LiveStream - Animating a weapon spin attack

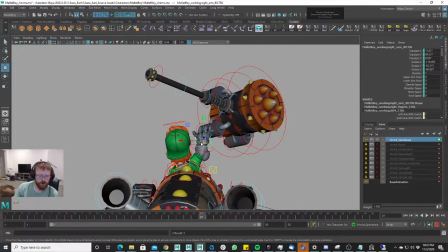(56:04)
Let's see here. I'm being super quiet right now. I'm just concentrating, just focusing.
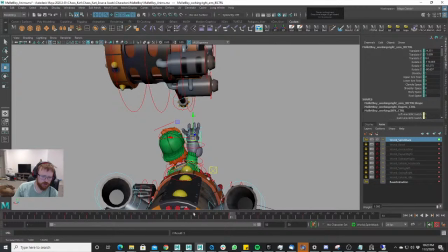(56:12)
Maybe instead of coming back to that side, it just comes over this side, this side even more.
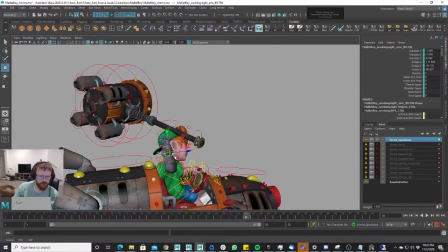(56:17)
And then it actually, since he's gonna go catch it, his arm even comes even more over, down.
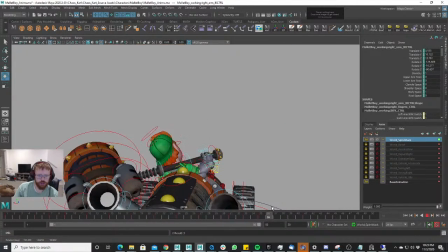(56:29)
And it catches it.
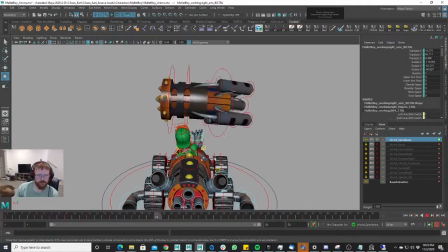(56:35)
Nice. See that? See that? And just that subtle arm movement, right?
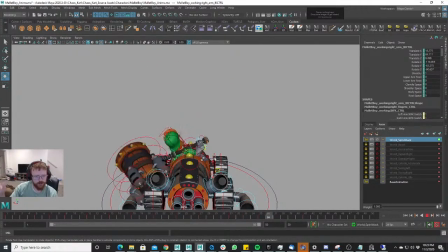(56:39)
Is just kind of adding a lot of life to the animation, and we can even plus that, right?
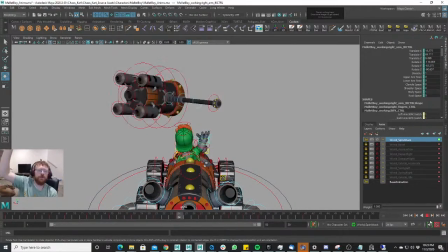(56:44)
Because right now, the mallet, he throws it up in the air, and the mallet's kind of staying in the same plane, same axis, right?
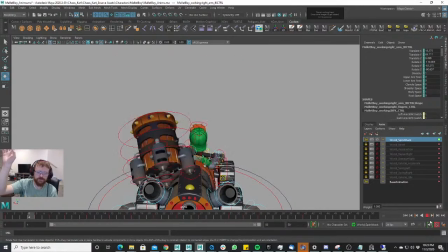(56:50)
But if we rotate that hand just a little bit, ever so slightly, it's going to kind of give this teetering effect to the mallet, right?
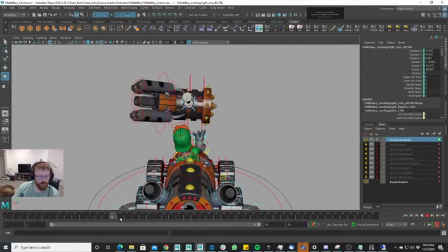(56:59)
And in theory, it kind of seems like it might not be good, but I kind of want to try it out.
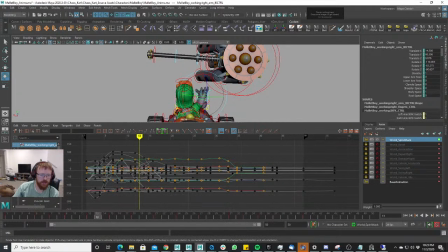(57:04)
First of all, though, I want to make it so the mallet isn't tilted at all, and so I want to change that. Oh, we've adjusted this so many times to get it to look right. And I think it looks pretty good right there.
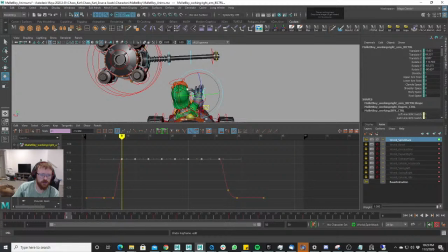(57:19)
And so he throws it up. It's tilting to this side, right?
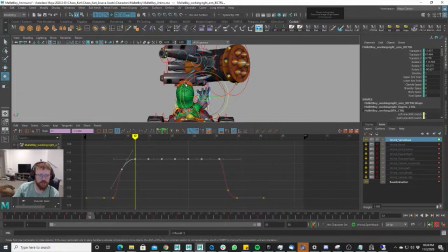(57:24)
And then he's going to come back to this side, and it's tilting to this side. I'm going to tilt it to that side, right? Tilt to that side, and then I'm just going to go through and I'm going to copy and paste the keyframes.
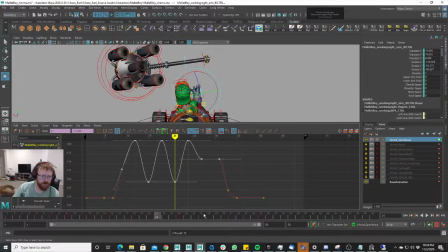(57:42)
Right? Let's see how that looks for us.
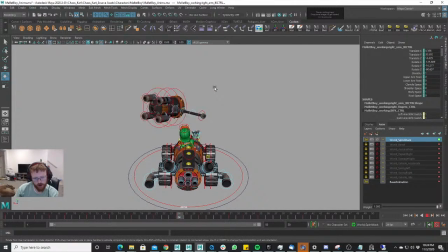(57:53)
To me, and I don't know about everybody else, it kind of gives this teetering somebody asked a question in the thread, is there a way to have it stretch a bit or have a wide area of effect?
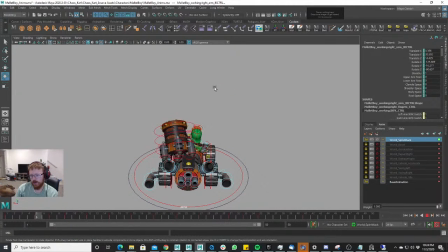(58:13)
If not, we could always do a VFX with it. I think VFX with this animation will really drive this animation a lot. I think I understand maybe the question is kind of bringing it over,
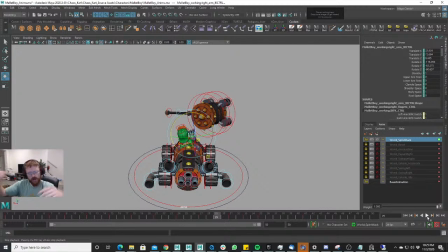(58:28)
maybe make it so it's a wider range, right? So it's not just so over his head.
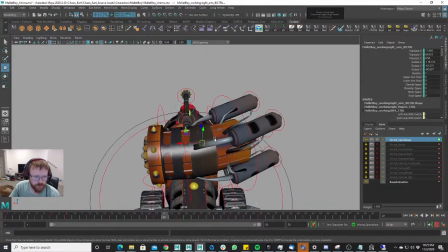(58:34)
It's kind of making a smaller circle, right? Maybe, I think, as if I'm reading the question right, we can build that out.
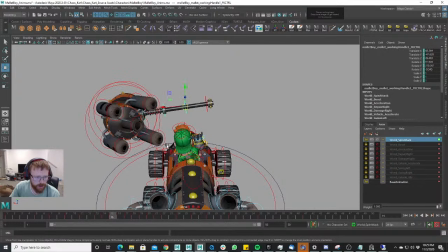(58:43)
We can make it so it goes wider. So we just need to, on these keyframes here, we just need to pull that out, right?
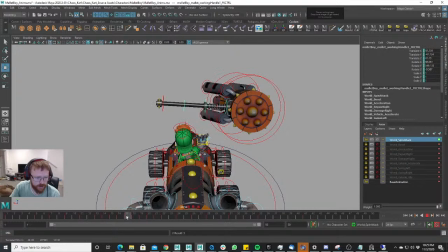(58:50)
Like that, and then pull it out here.
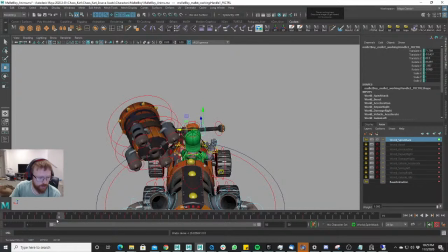(58:56)
And this actually will kind of be cool because when he throws it and he goes up in the air with it and then is out like that,
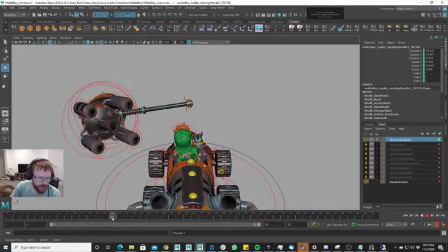(59:05)
the first one can be really far out. It can come in, and then that one goes far out. That one goes far out, and that one comes in.
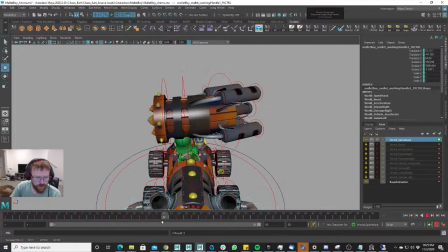(59:16)
This one's just a little farther out, and then you can do the same thing in here. And then as it's circling back in, maybe we can have it go really far out.
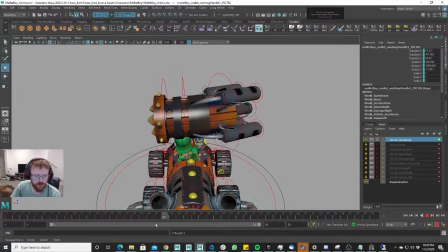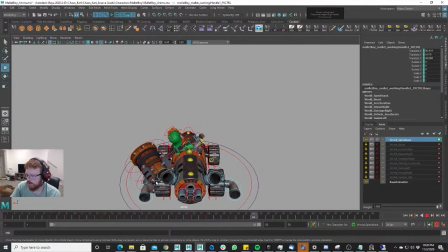Oh, sorry, it was Lord Asmore that asked that question over on the stream.
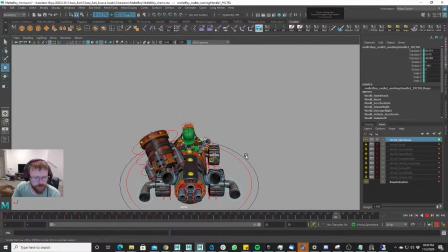(59:51)
I think I might have understood the question. You have to message me back and make sure I understood your question correctly. I think he was talking about the range, the distance over his head, because right now when we animated it was really kind of compacted right above his head.
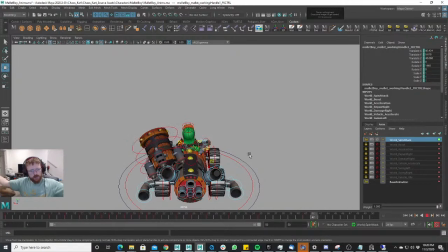(60:09)
We wanted to make it so it spread out so there was more room.